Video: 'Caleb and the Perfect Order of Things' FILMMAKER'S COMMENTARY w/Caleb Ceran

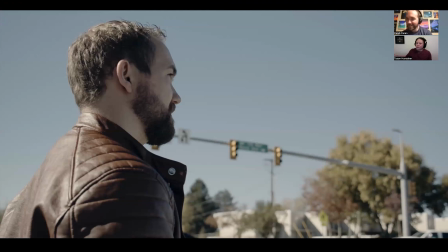23:24 that's really funny maybe in my mind they whistled because i i wanted to you know i hoped that you know that that was what was happening yeah no they probably were i'm in a leather jacket so i look cool now i guess yeah yeah no they probably were i mean everyone watching i
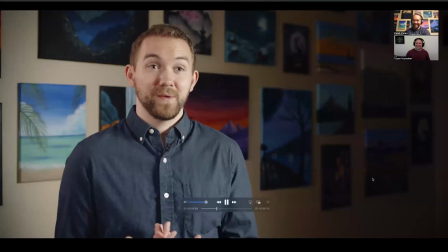23:41 mean look at the jacket come on come on i'm in a lot of pain but i don't have any idea what it happened that jacket is pretty sweet what happened oh my
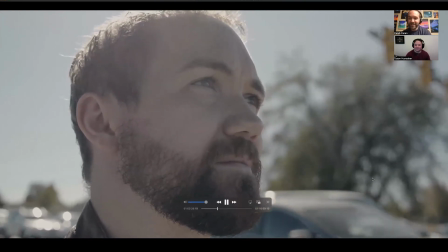23:49 gosh and also that's for my wife so she's also you know the reason for everything good in my life none of
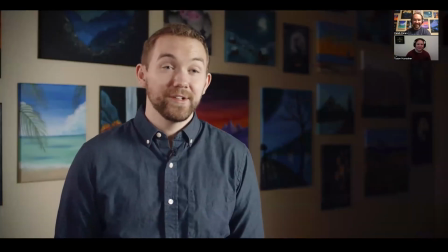23:56 them the unsung hero yeah it wasn't until the 25th of december
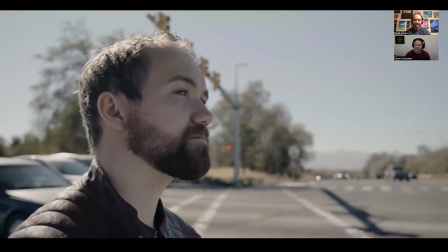24:01 christmas day i'm still blows me away that it's Christmas Day, ugh.
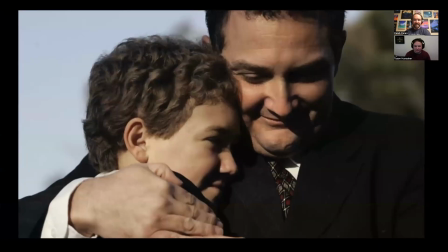24:07 My dad steps into my hospital room.
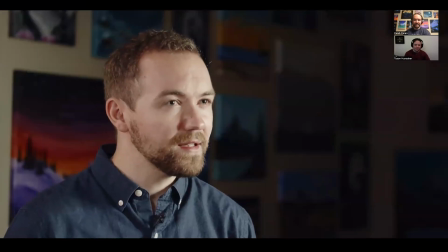24:10 Somehow I just knew, even though everyone said everything was gonna be okay,
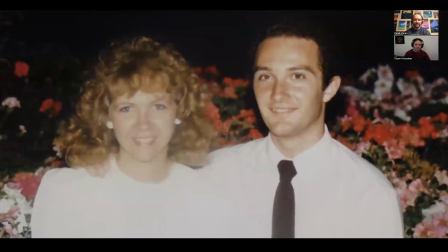24:18 I knew that not everything was okay. I could see how hard it was for him to tell me.
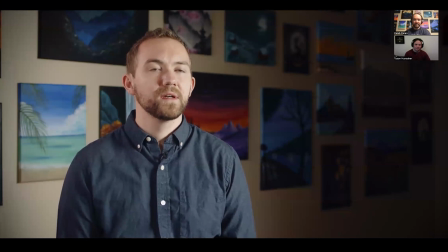24:26 First thing I said was, what about mom?
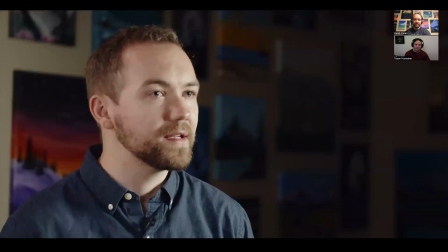24:34 He looked at me and said, she didn't make it.
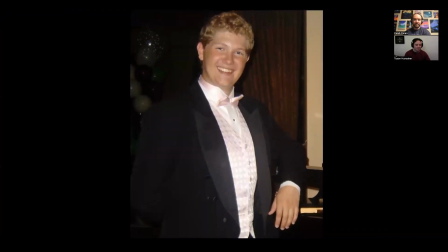24:40 and i asked him what about ian and julie and
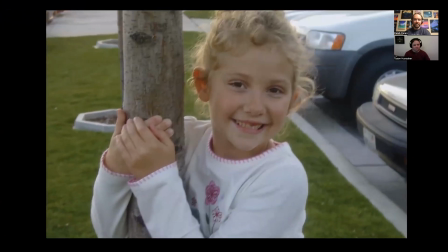24:45 he he said they didn't make it either
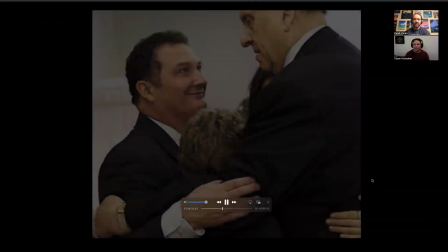24:57 we wanted to make sure that we were really slowing down at this part of the film obviously for you know obvious reasons but yeah really take our time in the edit really slow it down and let people have a chance to actually digest and process all of these little these little moments um
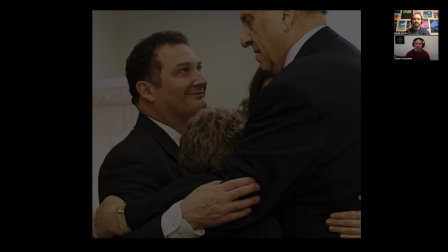25:17 because it's a as especially as I looked at other people's reaction in theaters too there's not you know you could easily tell the story and then throw the bomb at people and it kind of hits them at once
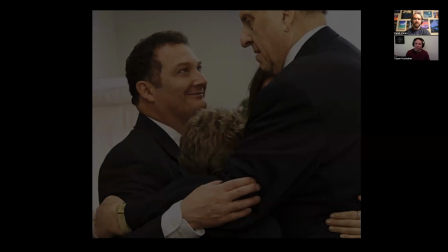25:34 but the way we did it here was not one bomb it's several you know chunks yeah of your heart being chipped away one at a time and that was um I felt like that approach was important for um and
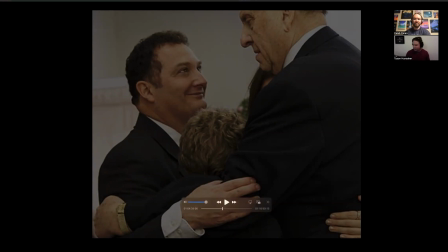25:53 appropriate for what we were trying to go for here yeah I agree um and you'll notice in the music as well the music slows so much there and um yeah I just remember being in the in the hospital room
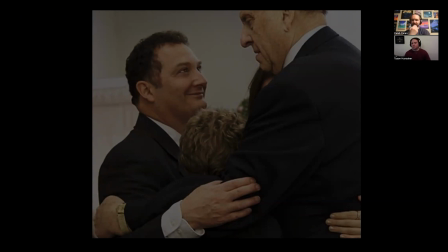26:10 um and and my dad said that a tear just one tear and I and I do remember that just one tear uh fell down my my face and uh yeah and that's that's when I told him that we were still family
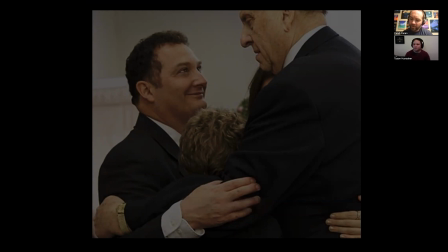26:25 you know, and I really felt that, really felt that in that moment, like, it was such a, such a crazy moment to just be like, wait, what, like, they're, they're gone, you know, but
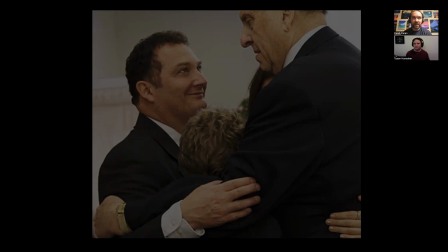26:40 it's like, I knew that something had happened. So it's almost like, I don't know if I was preparing myself or what. I mean, I was only 12 years old, and I, and I, everything was so hazy, and just, you know everything was just a blur but I knew that something had happened and I knew that if
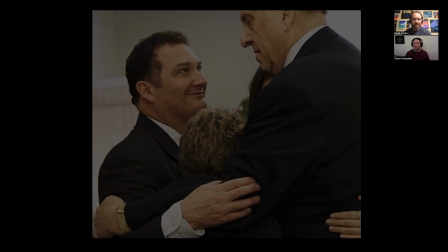26:58 the nurses wouldn't tell me what was going on that that something had to be up and